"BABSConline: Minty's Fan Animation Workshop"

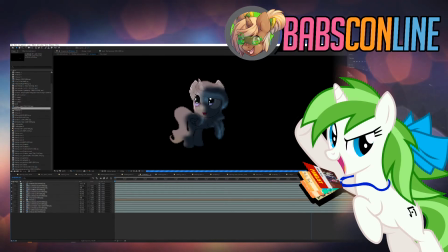62:43 So it's SS for Sunset Shimmer instead of being FC for Philly Celestia. So
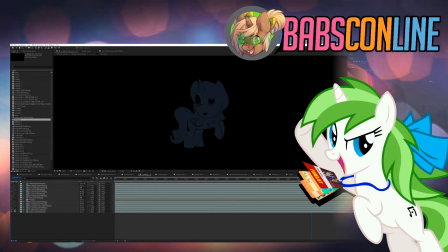62:57 start with color just for the back color. The outline is darkened here because I want it to pop a bit more. Here, that's the technique with the shadow mask. What the shadow mask is basically
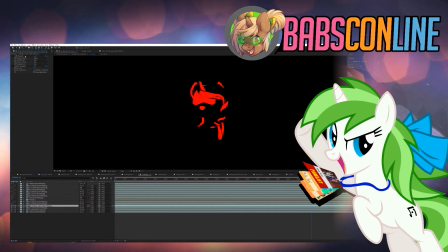63:17 this, which is basically just one of the colors. It's set as red, but I just set it up to white, and I blurred. Then I just set it up as the luma key to get that amount of color.
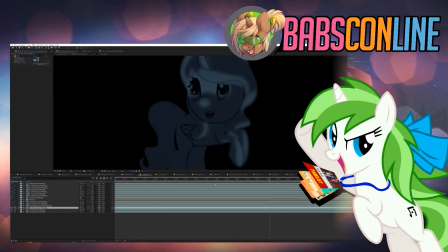63:34 And one of the things is that since it's drawn in the frame, it actually moves with the character.
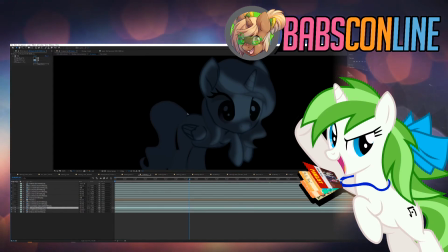63:41 It's not as accurate, but for what I needed, it actually worked pretty well. You get that light. So
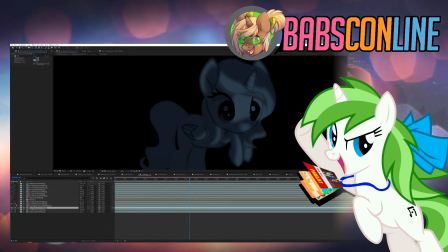that one. Oh, I think that one's. Yeah, that one's for later when she turns her head.
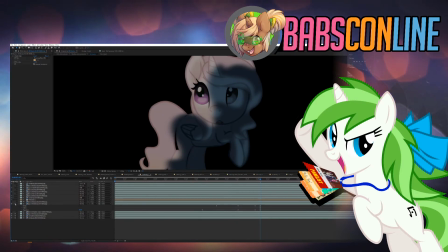64:05 Because of the door, when the door opens, it actually casts some light on Celestia, so I needed it.
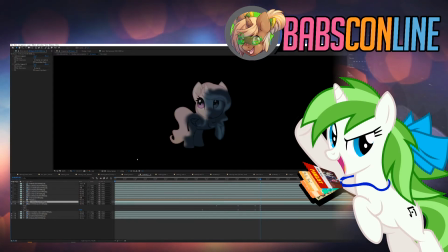64:11 And that one was just basically just a technique with shifting the character.
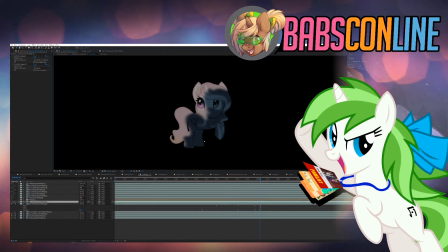64:20 Yeah, it's pretty straightforward for that one, but it doesn't work with all the things. For example, light that is very on the side is not gonna work well. That one's. Oh yeah, no, that one is taking.
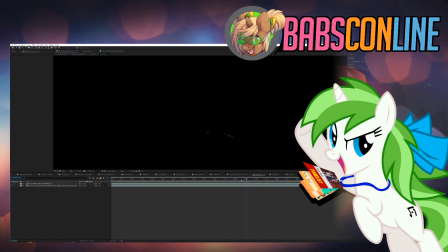64:39 Is basically taking the plastics from the water, which is actually just an animated loop,
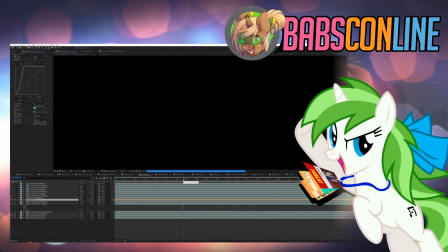64:50 and basically just adding it on Celestia just to make her to add some just to give the light a bit more personality. That one's for the eyes.
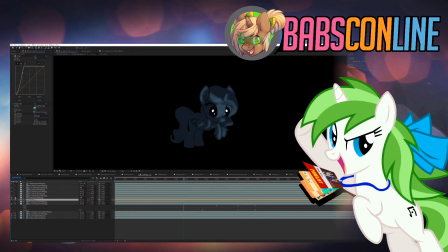65:04 Up. I think that one's the shine, which kind of creates a weird outline, but I'm fixing that. Then a bit of just a bit of glow for the light, just eyes, just to make them pop a bit more.
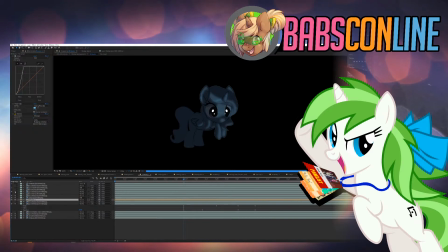That one was just just a tiny amount for the eyes to pop as well. Outline.
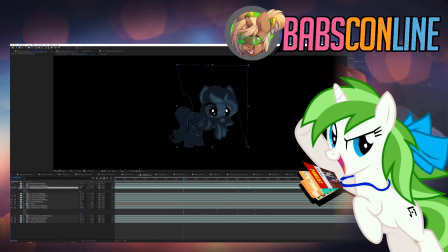65:40 Yeah, the outline only shows up later. Turn their head.
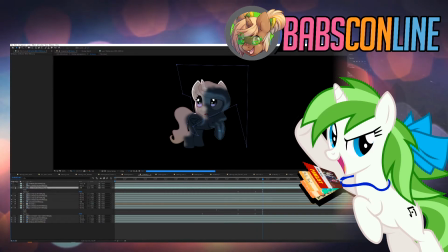65:51 So instead, so you basically get, it's kind of like a rim light, basically just taking the outline and just making it pop a bit. And then I take the beauty to crop the pixels.
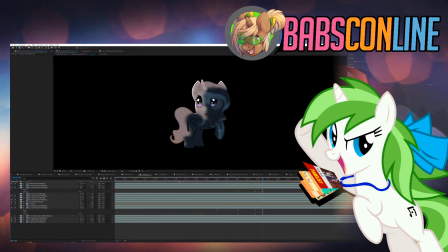66:07 And there we go. So you get a character with shading. And that doesn't work with Flash, so that's why I recommended to people to move to Toon Boom.
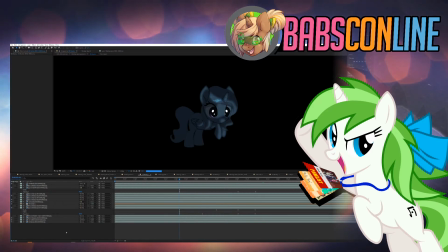66:20 Well, not all Toon Boom, because they also have tools for that. I don't really like using them, but they work.
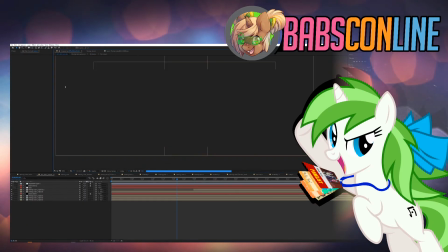66:28 Or After Effects. Actually, back when I was on Luna's Determination, that really helped me a lot, because those things really save a lot.
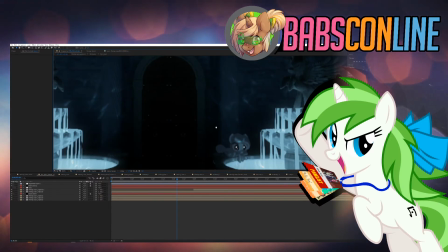66:38 But you see that here now.
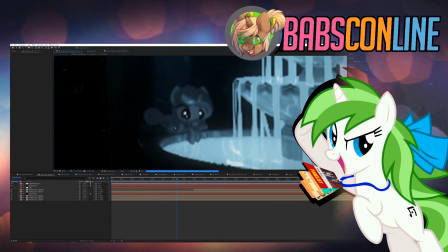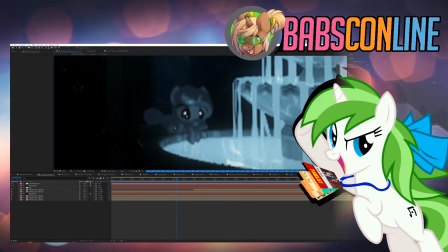66:48 How to make the 2D and 3D stuff fit the style.
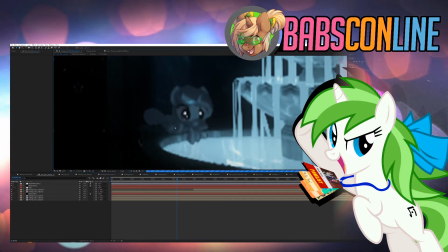66:52 One of the things I do usually is that I soften the 3D. Basically what I do is that I have
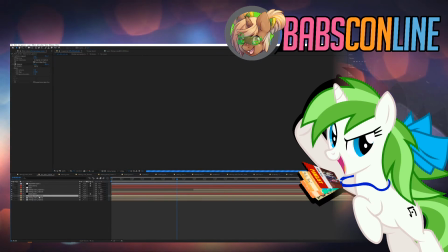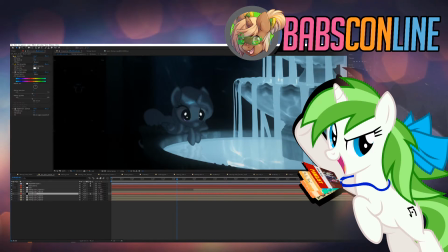67:12 yeah, basically what I do is a dose of smart blur. Actually you can see it.
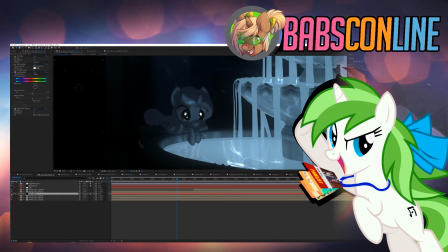67:18 If I turn off the smart blur, what it's going to do is that you're going to see a bit, you're kind of lose some of the details, but actually that's pretty
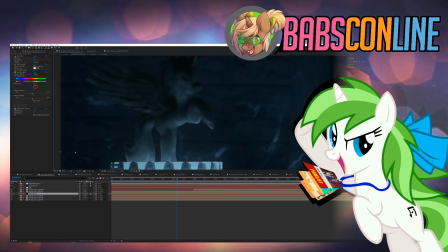67:31 helpful, because you look at it now and you compare,
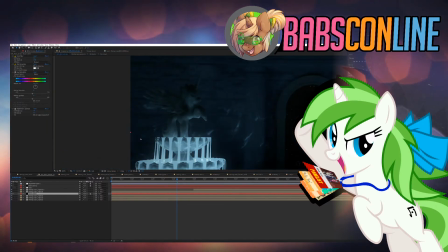67:36 you kind of lose some of the graininess of it, and it just gets much better.
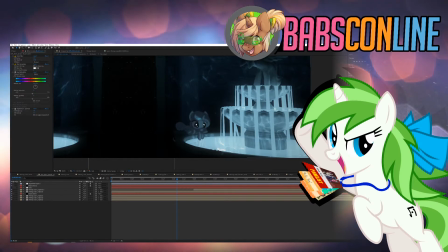67:42 Using the same kind of colors as well, so you really feel like those lights here, you know, they affect Celestia.
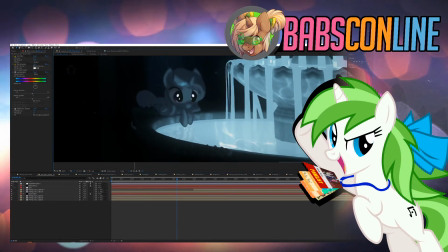67:50 There's some reflection here, which was done by just taking some, just doing some displacement.
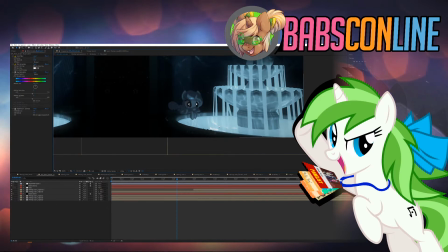67:57 Not very accurate, but tiny detail, and with those tiny details, you don't pay attention too much.
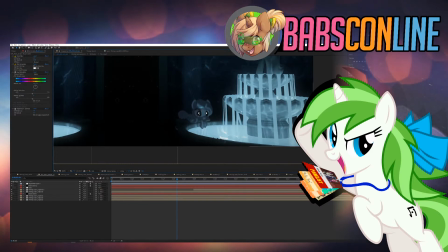68:04 The light itself glows, which is not something that light does,
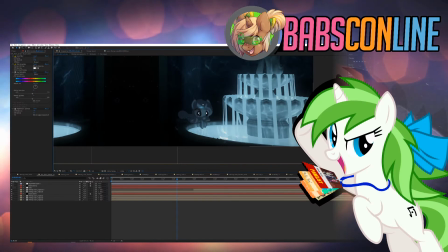68:08 but I really wanted to force the look, so I added, made that light glow.
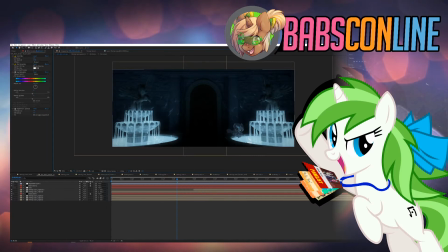68:13 The water itself is actually clocked. It actually moves. Not realistic at all, but it actually looks good, so I kept it in. And then I just had to match the movement with the character.
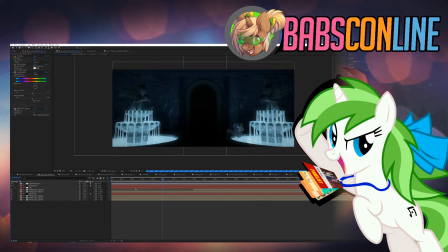Oh, funny thing about that shot. Originally, what I wanted to do was that I wanted to have
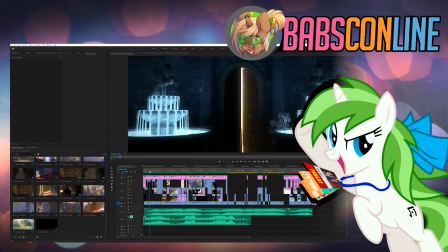68:47 instead of just transitioning from one shot to the other, the idea was that the
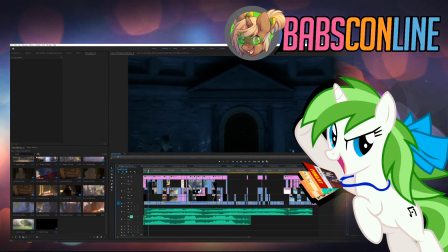68:57 the roof itself would be made out of glass, and then I will looking at the architecture and was thinking, well, glass roofs for that would just never work. So I just transitioned from the other,
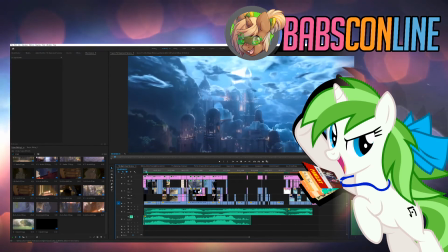69:13 and it goes pretty smoothly from one to the other.
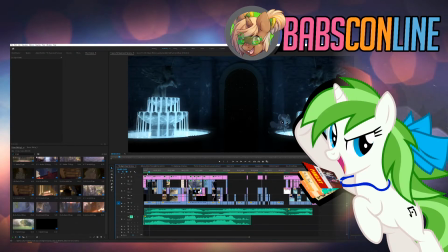69:23 So you get that like that, and it's not perfect, but I think it works. And once in a while, you have to realize that you might want something to look one way, but you won't be able to. So you have to have a plan B, and it looks what your vision is.
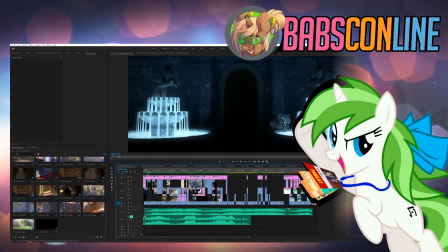69:41 Just go with it, and that's one of the reality of working.
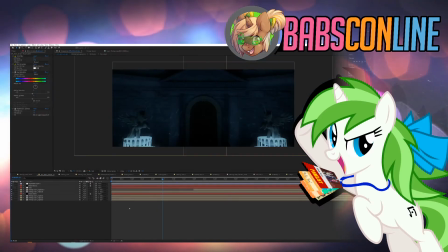69:47 And you don't always have plan. So yeah.
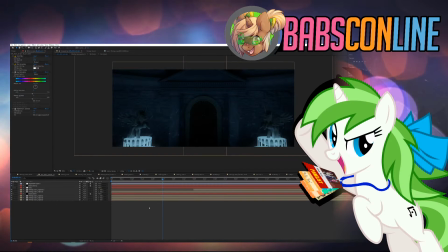69:54 Other questions?
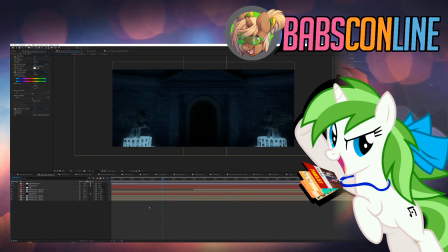70:14 Yeah, that background is 3D. Is actually a Maya scene that I rendered. Really pretty good. Not perfect. There's a few mistakes in there, but since it's pretty dark, you don't pay attention too much to them.
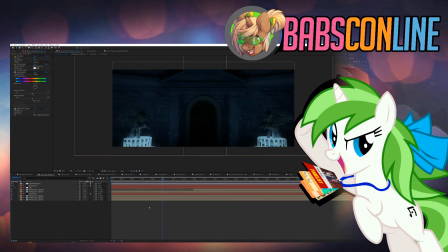70:34 And there's a few other things. How to create shading effects for 2D ponies in Flash. Yeah, that's what I was talking about earlier. You have to go with you basically have to go with
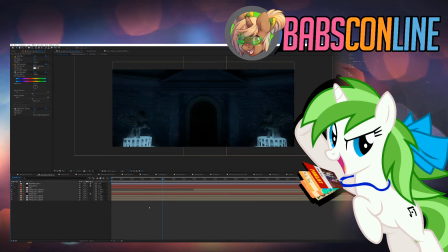70:52 basically have to go with After Effects, or you can cheat. It's not a very good technique.